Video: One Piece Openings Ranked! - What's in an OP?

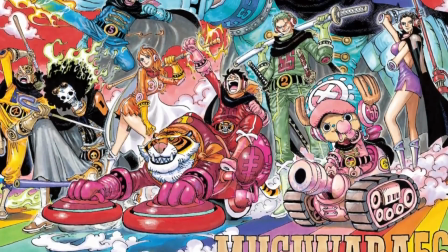Like, come on, guys, you couldn't even animate the Mugiwara 56 color spread for this?
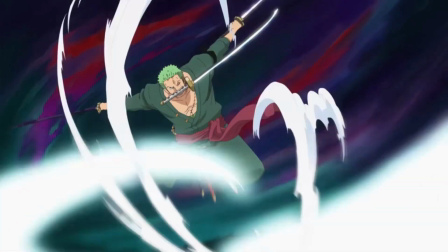In the end, Superpowers does at least work as a catchy,
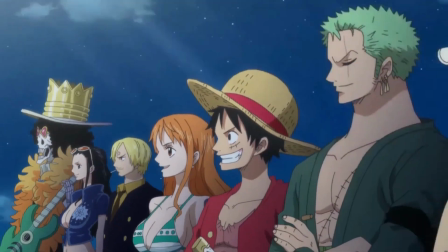action-packed intro to the back half of Whole Cake Island, but it could have been so much more, man.
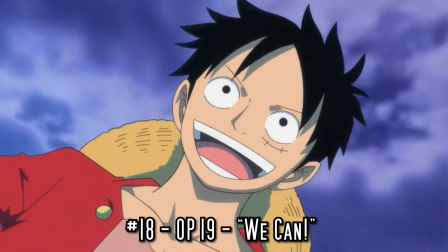Next up, at number 18, we've got OP number 19.
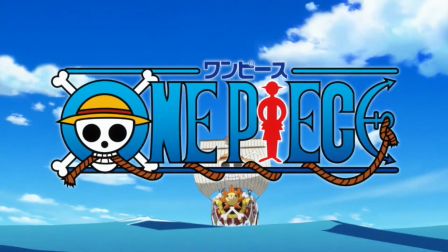We Can, a hyped-up rock number from Kishidan and Hiroshi Kitadani,
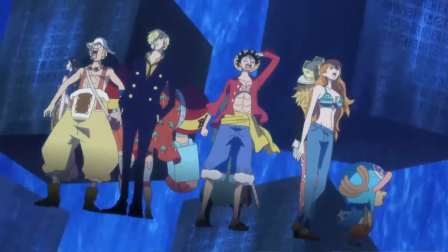the raw energy of which comes through beautifully in the animation as
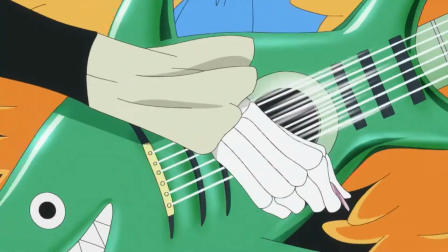Brook jams to it on his rad shark guitar and Luffy, Chopper,
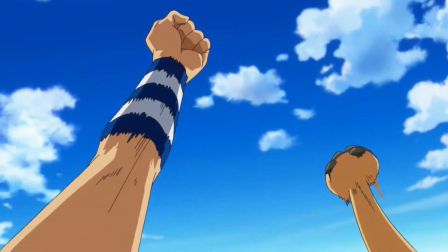and Usopp pump their fists along to the beat.
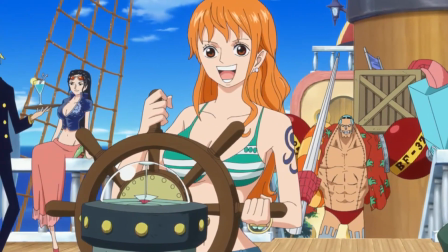After that fun sequence, the OP moves on to an equally fun sequence of the Straw Hats having a squirt gun fight on the deck of the Sunny,
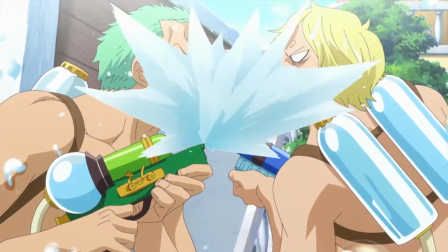which weaves all of their personalities together into a cute little slice-of-lifey story.
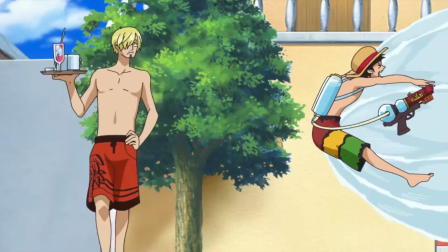Both of these segments feature strong storyboarding and animation and go on long enough to deliver everything their concepts promise,
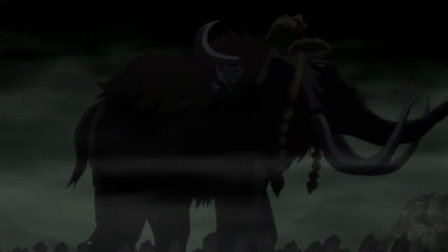but they don't really connect or build up to the big, dark,
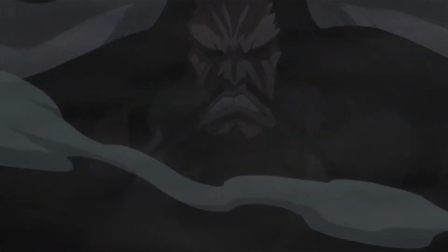dramatic fight with the Animal Kingdom pirates that serves as the OP's climax.
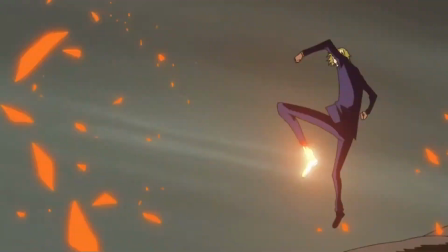And for its part, while that segment does feature some stellar action animation, particularly for Chopper and Brook,
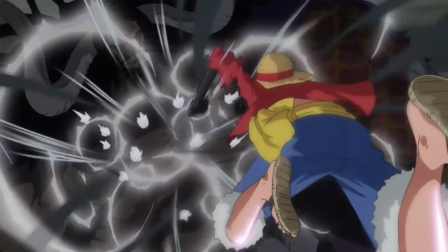it also grossly misrepresents what fighting the Kaido pirates will ultimately be like.
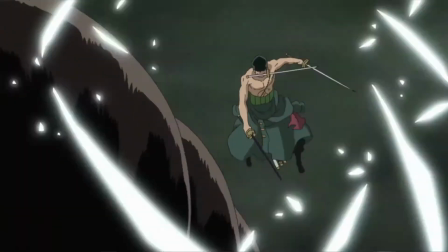On the whole, this OP doesn't really feel like a whole, but rather like the best parts of a few different OPs stitched together.
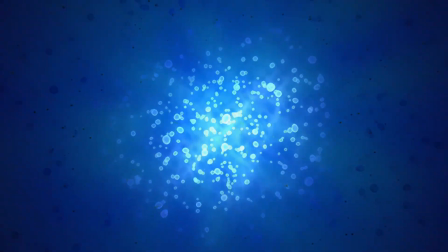The same goes for 17th place, Share the World by TVXQ,
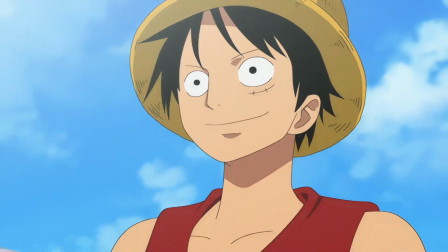which has a lot of fun matching visuals to that funky, fresh K-pop jam.
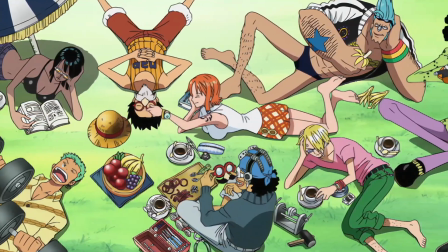And even if those visuals don't quite match each other, they do at least flow into each other more smoothly than the last one.
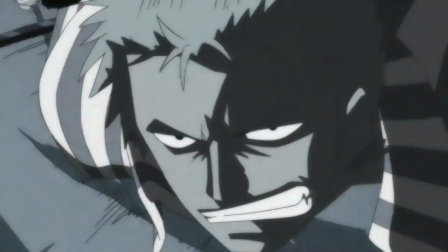From the stylishly black, white, and blue clash with Kuma at the start, to the gown cannon blast that sounds off in the middle,
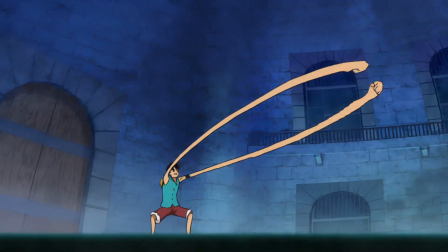to the Sakuga-tastic impel down fight at the end,
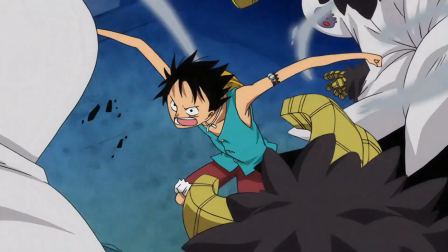the action especially is consistently awesome and perfectly on beat from beginning to end.
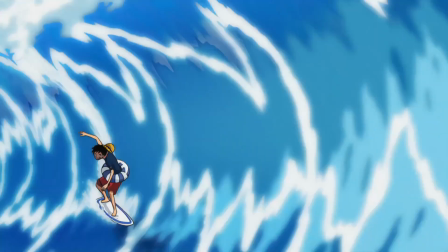Most of the bits that aren't action are pretty great too, like the gag where Luffy bails from a surfboard only for the other Devil Fruit dum-dums on
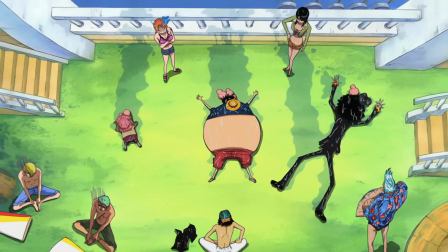the crew to dive in after him. or the Bakano-esque character cards,
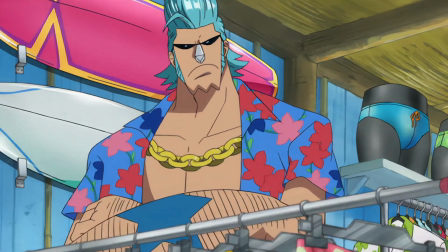which are packed with personality. Note how seriously Frankie takes his Speedo shopping, not to mention delicate little details,
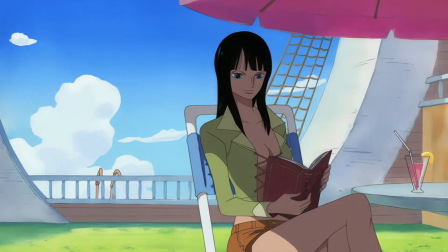like Robin saving Luffy from going overboard in the background without looking up from her book.
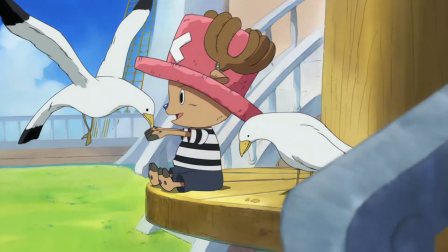But the best part of these is definitely the text behind each Straw Hat that tries to describe them.
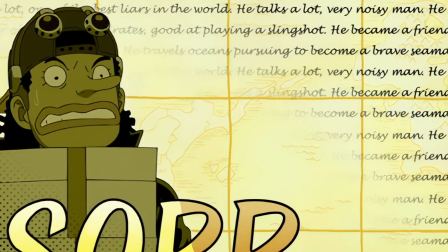He talks a lot. Very noisy man. Good at playing a slingshot.
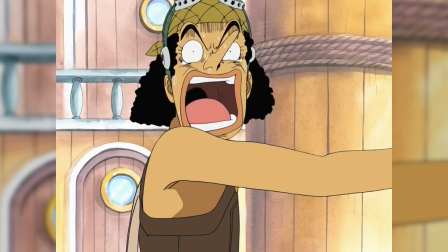Couldn't have described Usopp better myself.
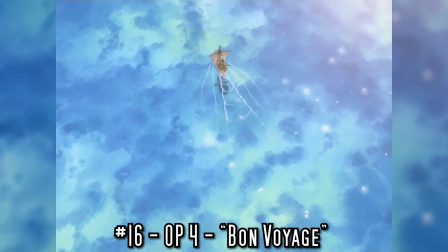In 16th place, the 4th OP, Bon Voyage by Bon Bon Blanco, is similarly cobbled together in its construction.
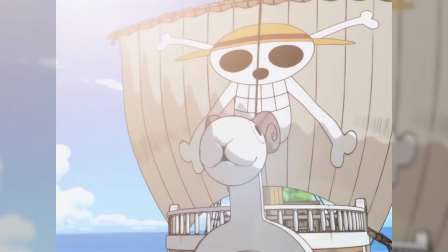However, its disparate bits feel far more connected than the last two entries
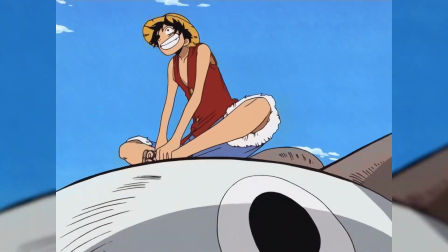did by virtue of all sharing the same summer vacation-y sort of vibe.
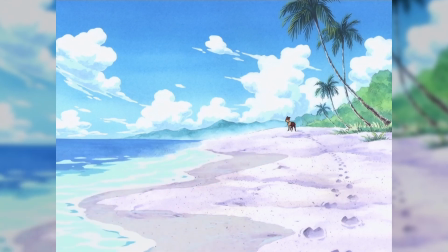We start with shots of some of the Straw Hats' most iconic equipment spread out on a beach.
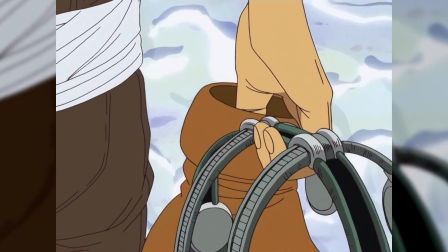Luffy and Robin's hats, Zoro's sword, Usopp's sniper gear, and Nami's climb attacked and log pose.
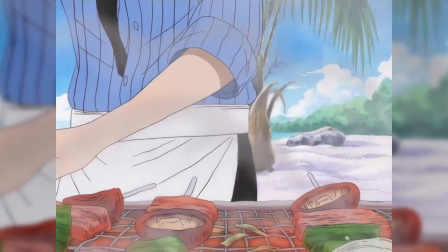Then some of Sanji's food is overtaken by a pileup of fun vacation snaps.
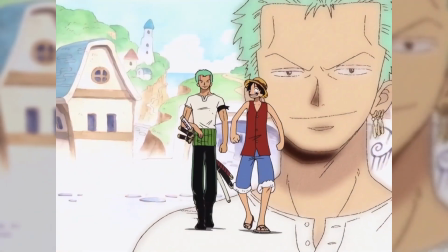After the title card, we jump to the Straw Hats walking together in a line, each crewmate joining Luffy in the same order they do in the story,
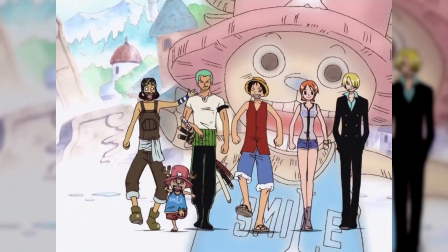while big, beautiful shots of their faces appear behind the group.
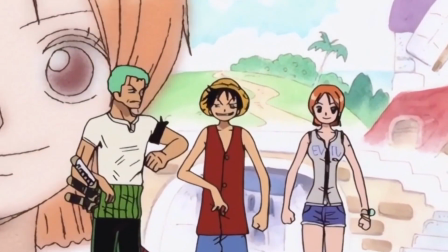The crayon sketchy line art and pastel coloring of these close-ups gives the whole sequence a playful, childish feel,
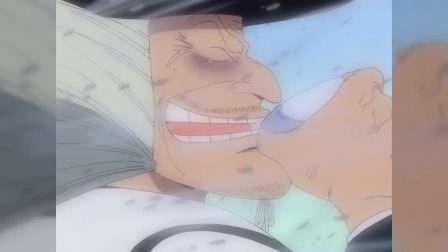which contrasts neatly with a quick montage of the traumatic childhoods that led to these lives of piracy.
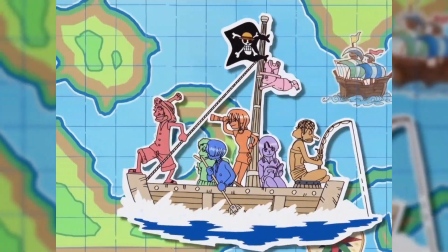Then that's followed by another playful shot of the crew circling the globe in a paper cutout pirate dinghy,
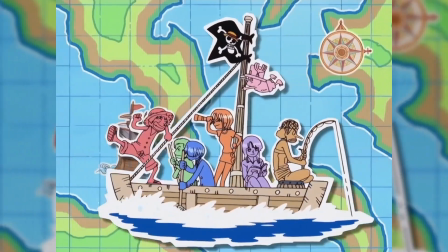again looking like something a kid might have doodled in their notebook.
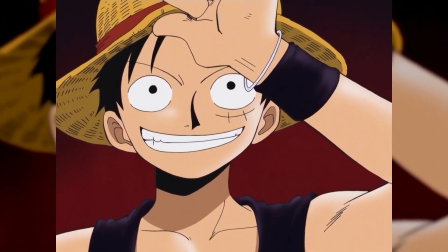I will admit that the drippy glamour poses at the very end of the OP do feel a bit disconnected from this theme,
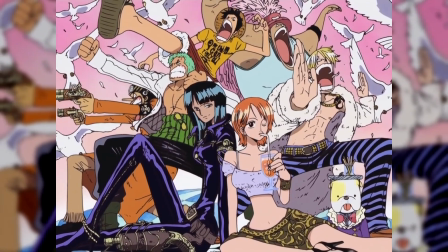but even there, the crew is at least wearing summer styles.
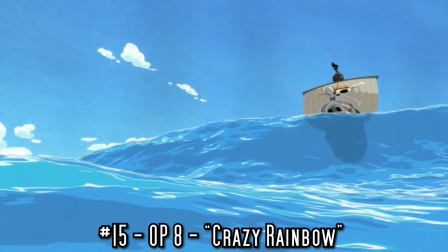In a similar vein, 15th place goes to Crazy Rainbow, the 8th OP by Taki and Tsubasa,
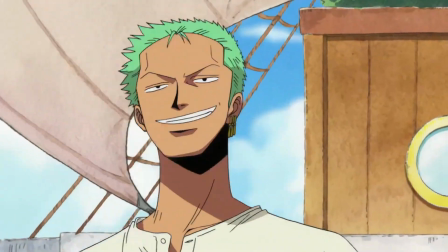which feels kinda like a beach party, specifically one where the DJ loves him some ska.
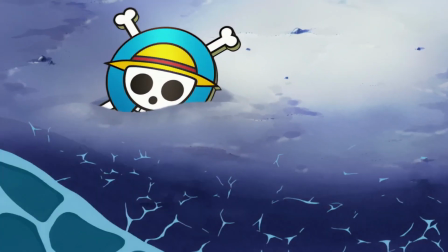It kicks off with a well-considered shot of the sun rising on sandy cliffs and beaches,
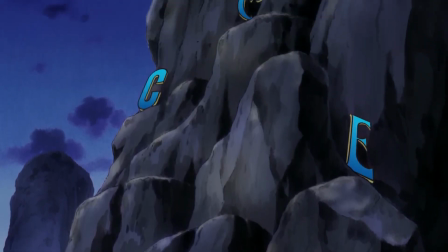where the pieces of the title card are scattered, waiting to come together over the breaking dawn.
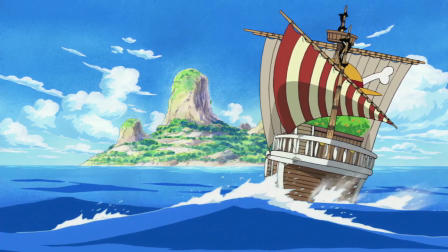In the new day, the Straw Hats stumble upon this island and get to work shopping and exploring their way through
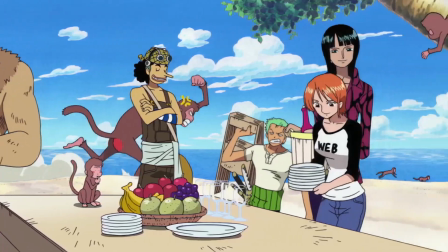some animated cover pages before setting the table for a beachside dinner that's interrupted by a dinosaur attack.
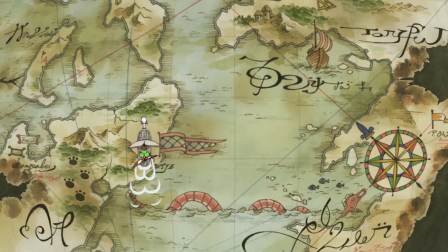This whole sequence is awash in funny little world-building details,
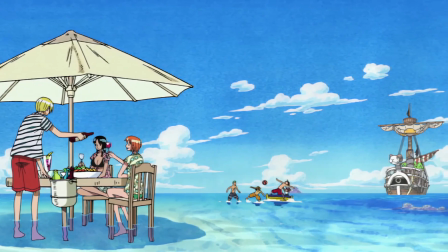like how Luffy and Chopper stand in a rowboat so that they can bounce beach balls in the surf with Zoro and Usopp, while at the table in the foreground,
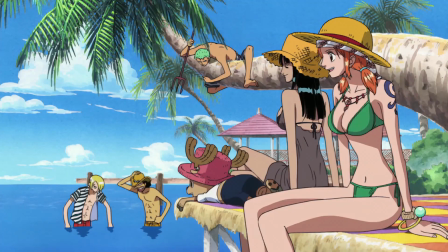Robin also keeps her feet up out of the waves. Unfortunately, this well-constructed narrative doesn't quite carry through the whole opening,
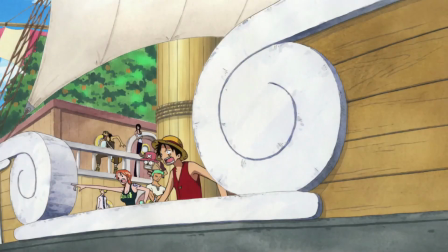which fills its obligatory action quota with a random attack from a random
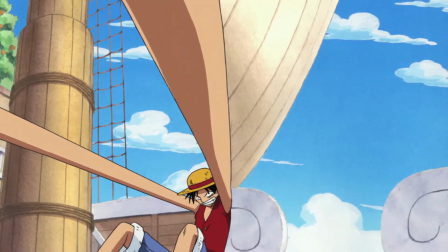pirate ship that Luffy knocks back with some admittedly slick gum-gum moves,
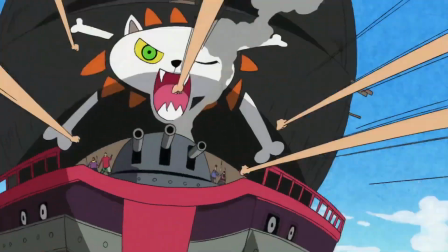and those moves are admittedly perfectly timed to a sick guitar solo.
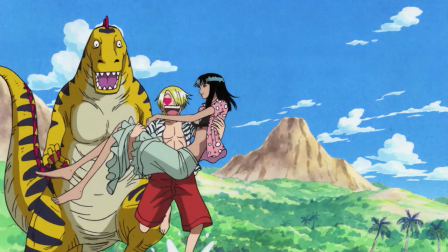Also, admittedly, the whole fight does at least fit the general fun in the sun aesthetic of the rest of the OP,
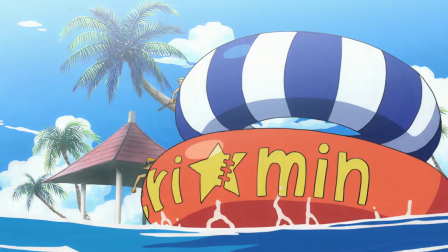so I can't really complain about it too much.
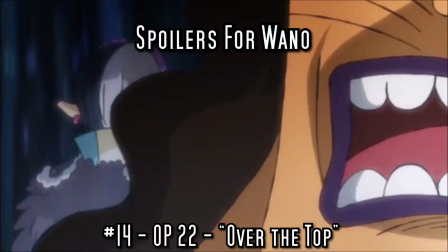Aesthetic appeal is also the unifying element of the show's 22nd OP, Over the Top, which takes 14th place by highlighting the shift to a more traditional Japanese ink and
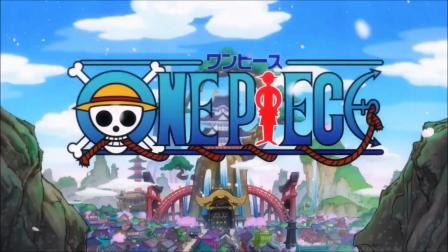watercolor art style that accompanies Luffy's arrival in the traditionally Japanese land of Wano.
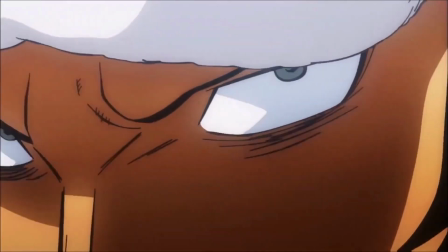This new look, coupled with some bouncy animation,
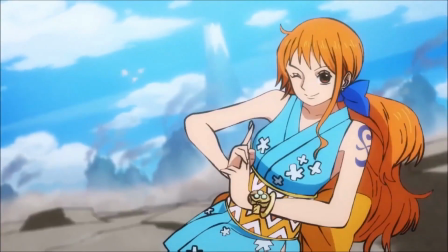adds a lot of freshness to what are otherwise fairly conventional hero poses and imposing villain lineups.
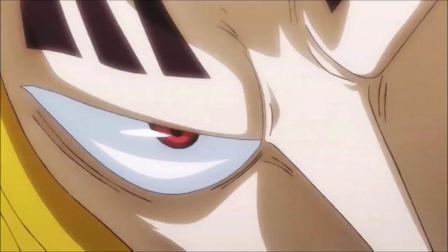There are a few janky animation hiccups along the way,
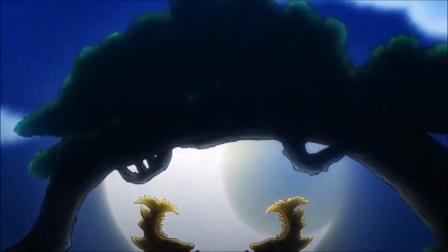like how the camera pans up to the top of the Sakura Capital Castle twice in a row,
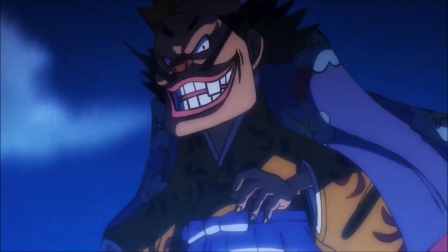when the villain montage could have just as easily transitioned straight into Orochi's big evil Sakuga moment,
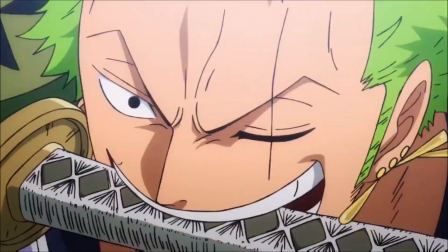but for the most part, this OP is characterized by a fluid feeling of flow from start to finish.
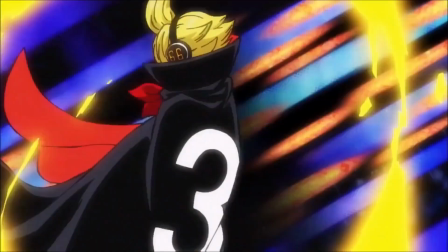Building up from Luffy struggling against his sea stone cuffs through a cutaway that shows what his friends are up to and how he got in that predicament,
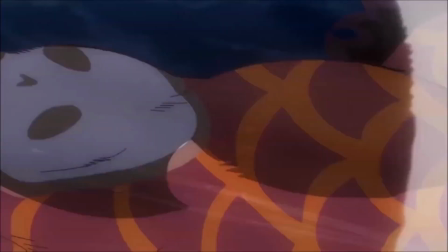and into the moment where he makes his jailbreak and starts throwing comically oversized hands at Kaido.
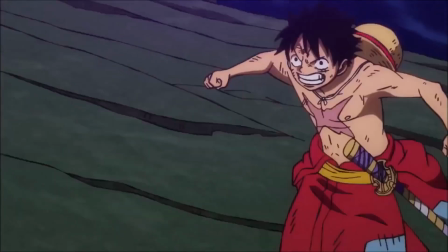And not only is the final clash this all leads into jaw-dropping to look at, but unlike the Animal Kingdom fight in We Can,
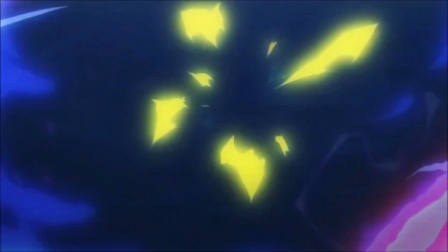it actually foreshadows a lot of small things about the upcoming battle in Onigashima,
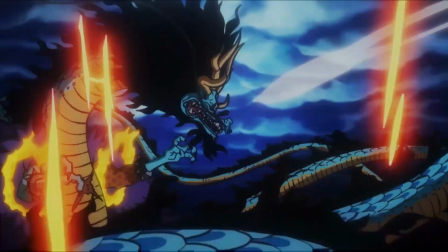which indicates that Oda might be communicating more of his future plans to the anime staff these days.
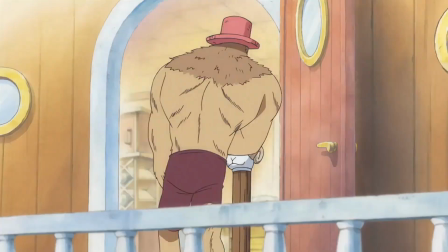13th place goes to another OP that's unified by virtue of its overall vibe, Kokoro no Chizu by Boy Style.
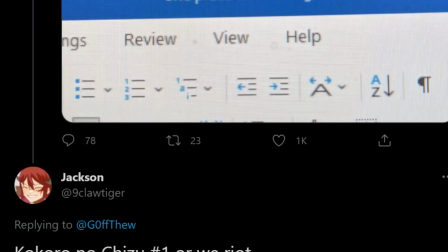Sorry, at Nine Claw Tiger, I guess you're gonna have to do that riot now.
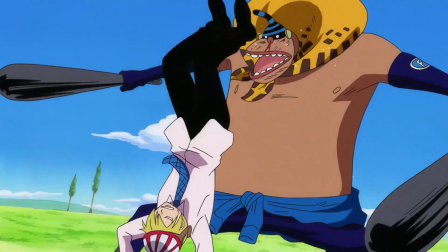This is the first of One Piece's openings to use a widescreen format,
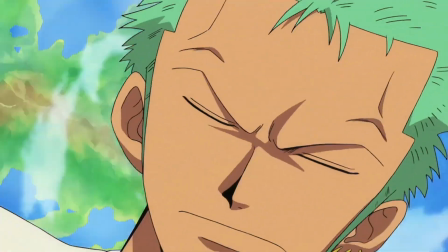and it takes full advantage of the expanded frame to pack an abundance of
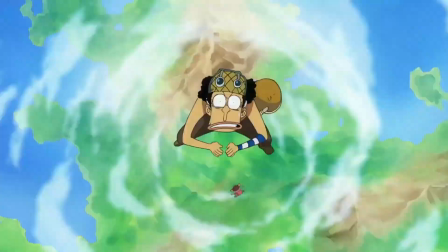Straw Hat personality into the gorgeous falling shot that introduces all of them.
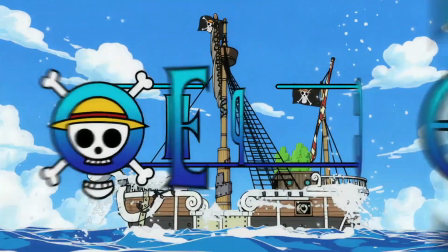After that, we're introduced to a slick animated motion graphic of the title coming together,
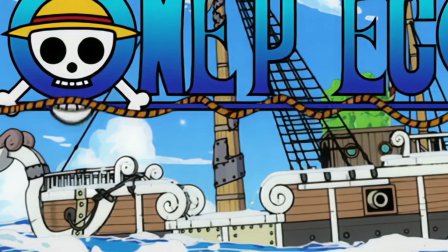behind which you'll see what was once a cutting-edge 3D model of the merry-go.
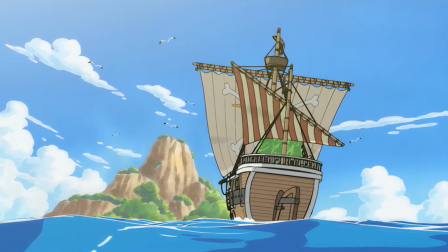That model also appeared in the fourth OP, but here it's the central focus, which does have its downsides.
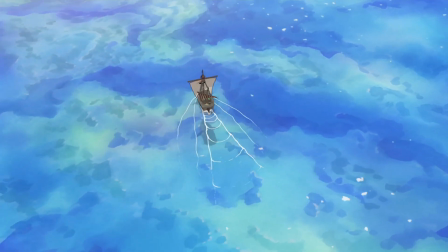While the water around the ship and the cloth physics on its sails and flags look pretty good,
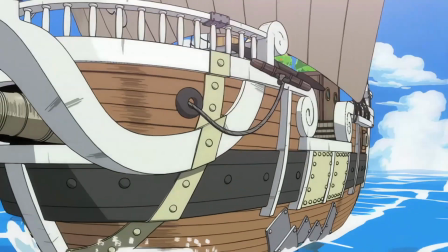other parts of it, like its masthead, look pretty not.